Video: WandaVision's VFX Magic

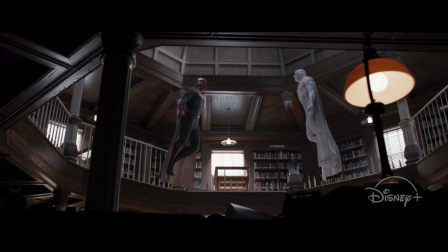And so we just did everything twice. And I think while it sounded like a production scheduling nightmare,
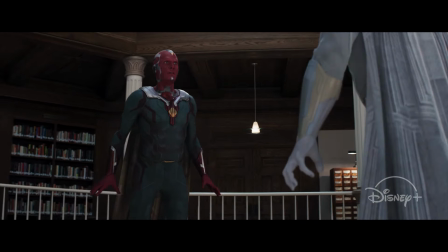it really paid dividends in terms of what we got from the character and how he gets to interact against himself. The beat where Vision leans in to touch the Mind Stone
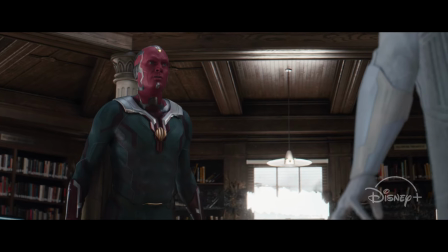is also pretty incredible because we get the close-up on the Mind Stone,
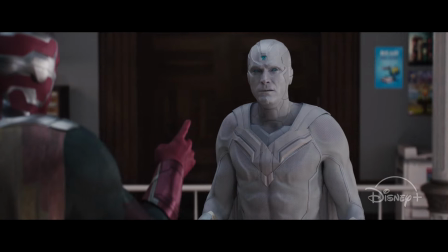the new Mind Stone. Who knows what that is? I don't even know what it is. Is it the key to the future?
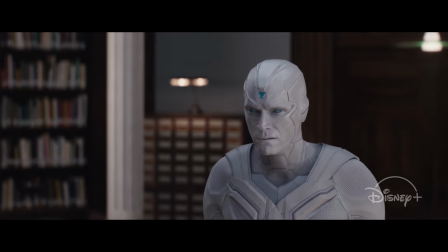Who knows? And then we got to play with does it show a hint of the color of the original Mind Stone?
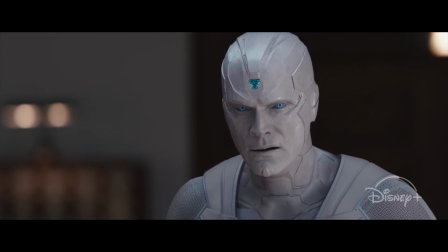Does that then go down into his eye? So that's all really fun for visual effects to get to play with these characters and what they're made
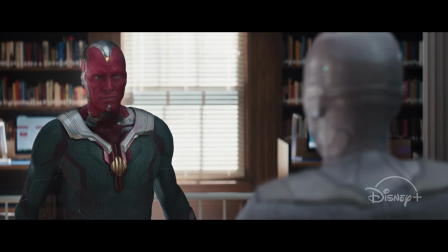of and push the story a little bit further in a fun and intriguing way.
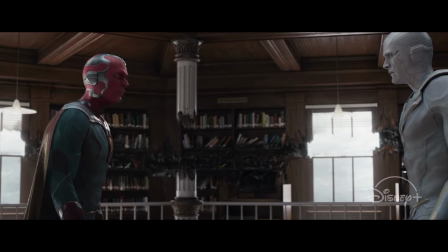the other interesting thing about this was the dead eye the the the vision
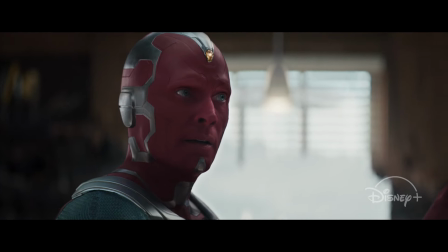the white vision eye which has this sort of inner glow to it and resolves
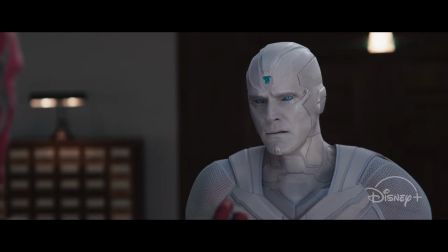to vision's real eye at the end to show that he's truly
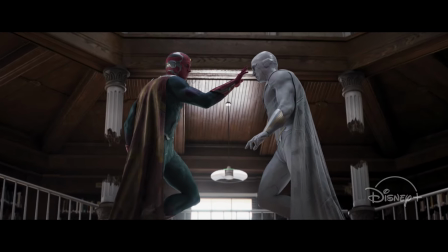absorbed all of that data and has become vision
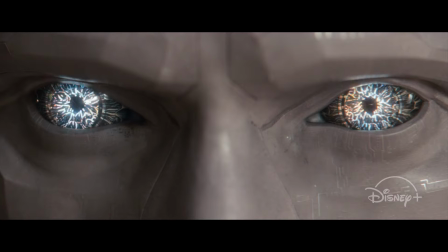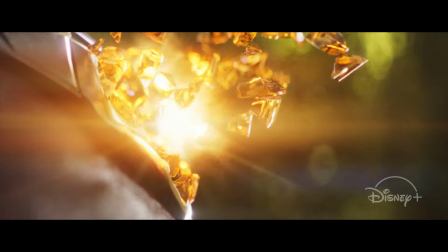This was all shot on our stage at Pinewood in Atlanta.
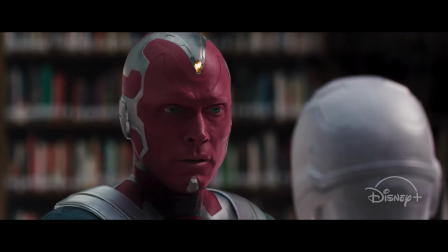So the whole library stage, the whole library interior was built for real with the action performed within.
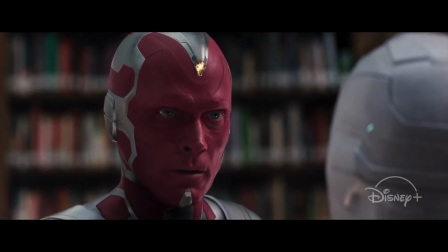And then our lovely vendor Digital Domain recreated the entire thing so that we could
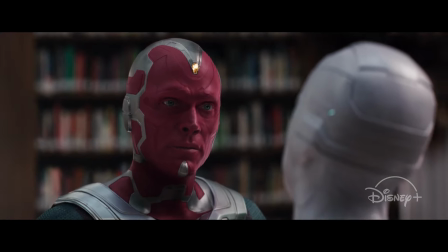have it in 360 and we could blow it up and we could have, you know,
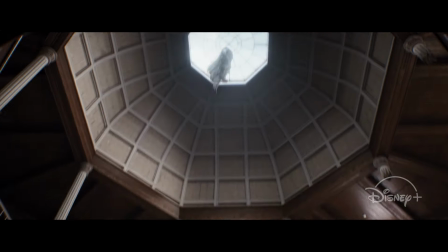mind stone beams cut through columns and phase through floors, add some glass mashing. Now, episode nine is the conclusion of the series and it's incredibly emotional. So as we roll the clip, I'd love for you to talk about some of the more challenging aspects of bringing all that emotional tension together with the visual effects.
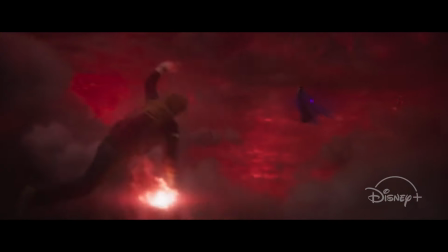So let's roll the clip and you tell us about it. All right. So here we are into the final witch battle scene.
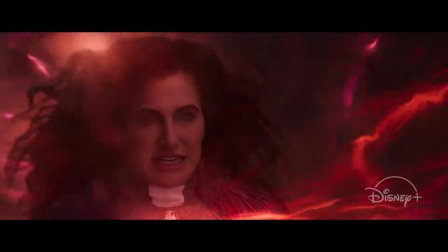So this is the moment where Wanda is finally revealed as the Scarlet Witch and she gets the better of Agatha at long last.
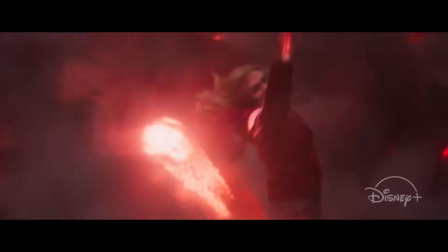This whole scene is testament to the amazing team at Digital Domain.
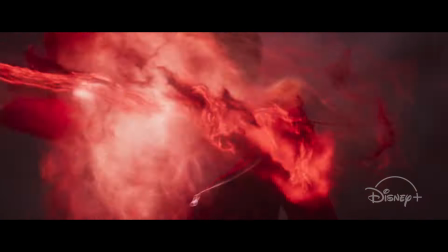We had we had our actors performances, But that's pretty much it.
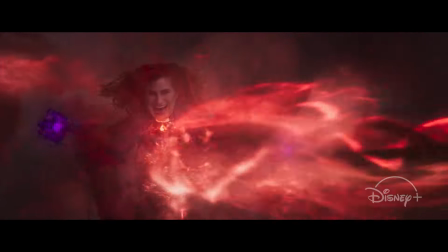Everything else you see here was created by that team.
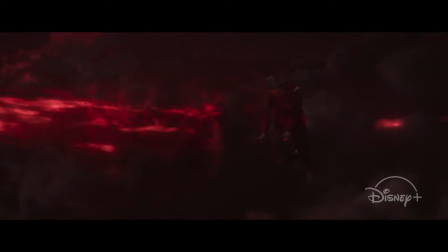And they just did a stellar job and turned things around in a very, very short schedule.
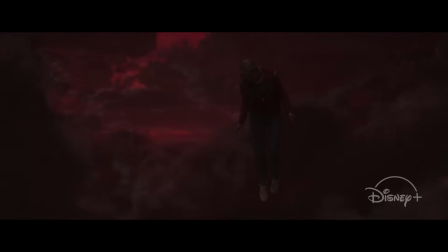There was a lot of work that went into the pace of this scene,
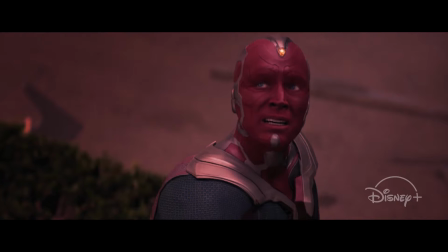into the look of the hex in the background as it's obscured by clouds.
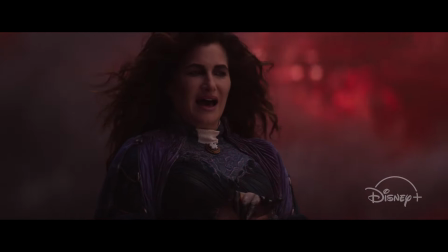We have a lot of lighting changes that roll through this final sequence of the episode. So getting that look was a real challenge.
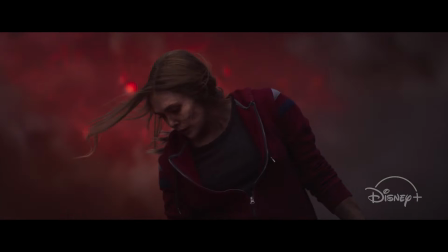This moment that we're just coming up to, where the runes are revealed behind Wanda and she does the switcheroo
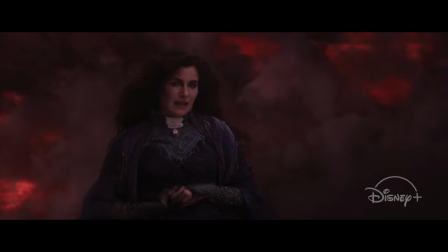and lets Agatha know that she's really kind of played the trick on Agatha,
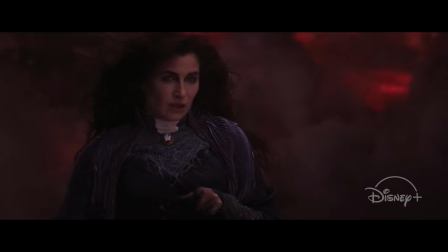that Agatha played on Wanda earlier in the episode,
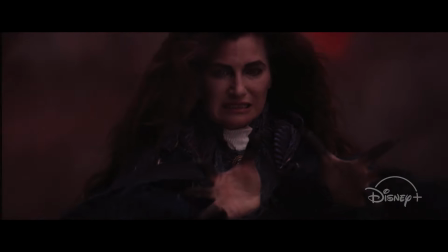is just took a lot of finessing in terms of the timing and pulling all of the components together,
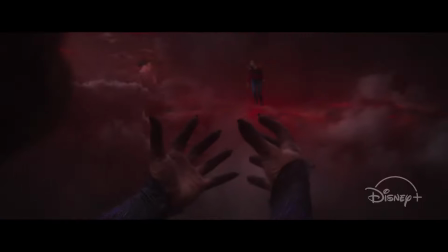but it's obviously the real culmination of the show in many ways,
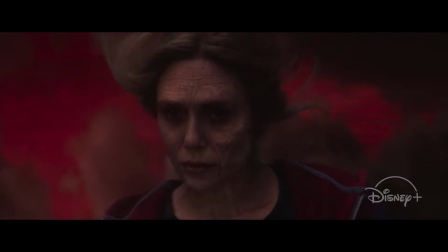where we see the Scarlet Witch revealed for the first time.
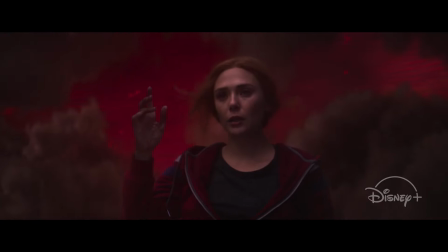Wanda's never been called the Scarlet Witch in the MCU before, so this is really kind of a pivotal moment.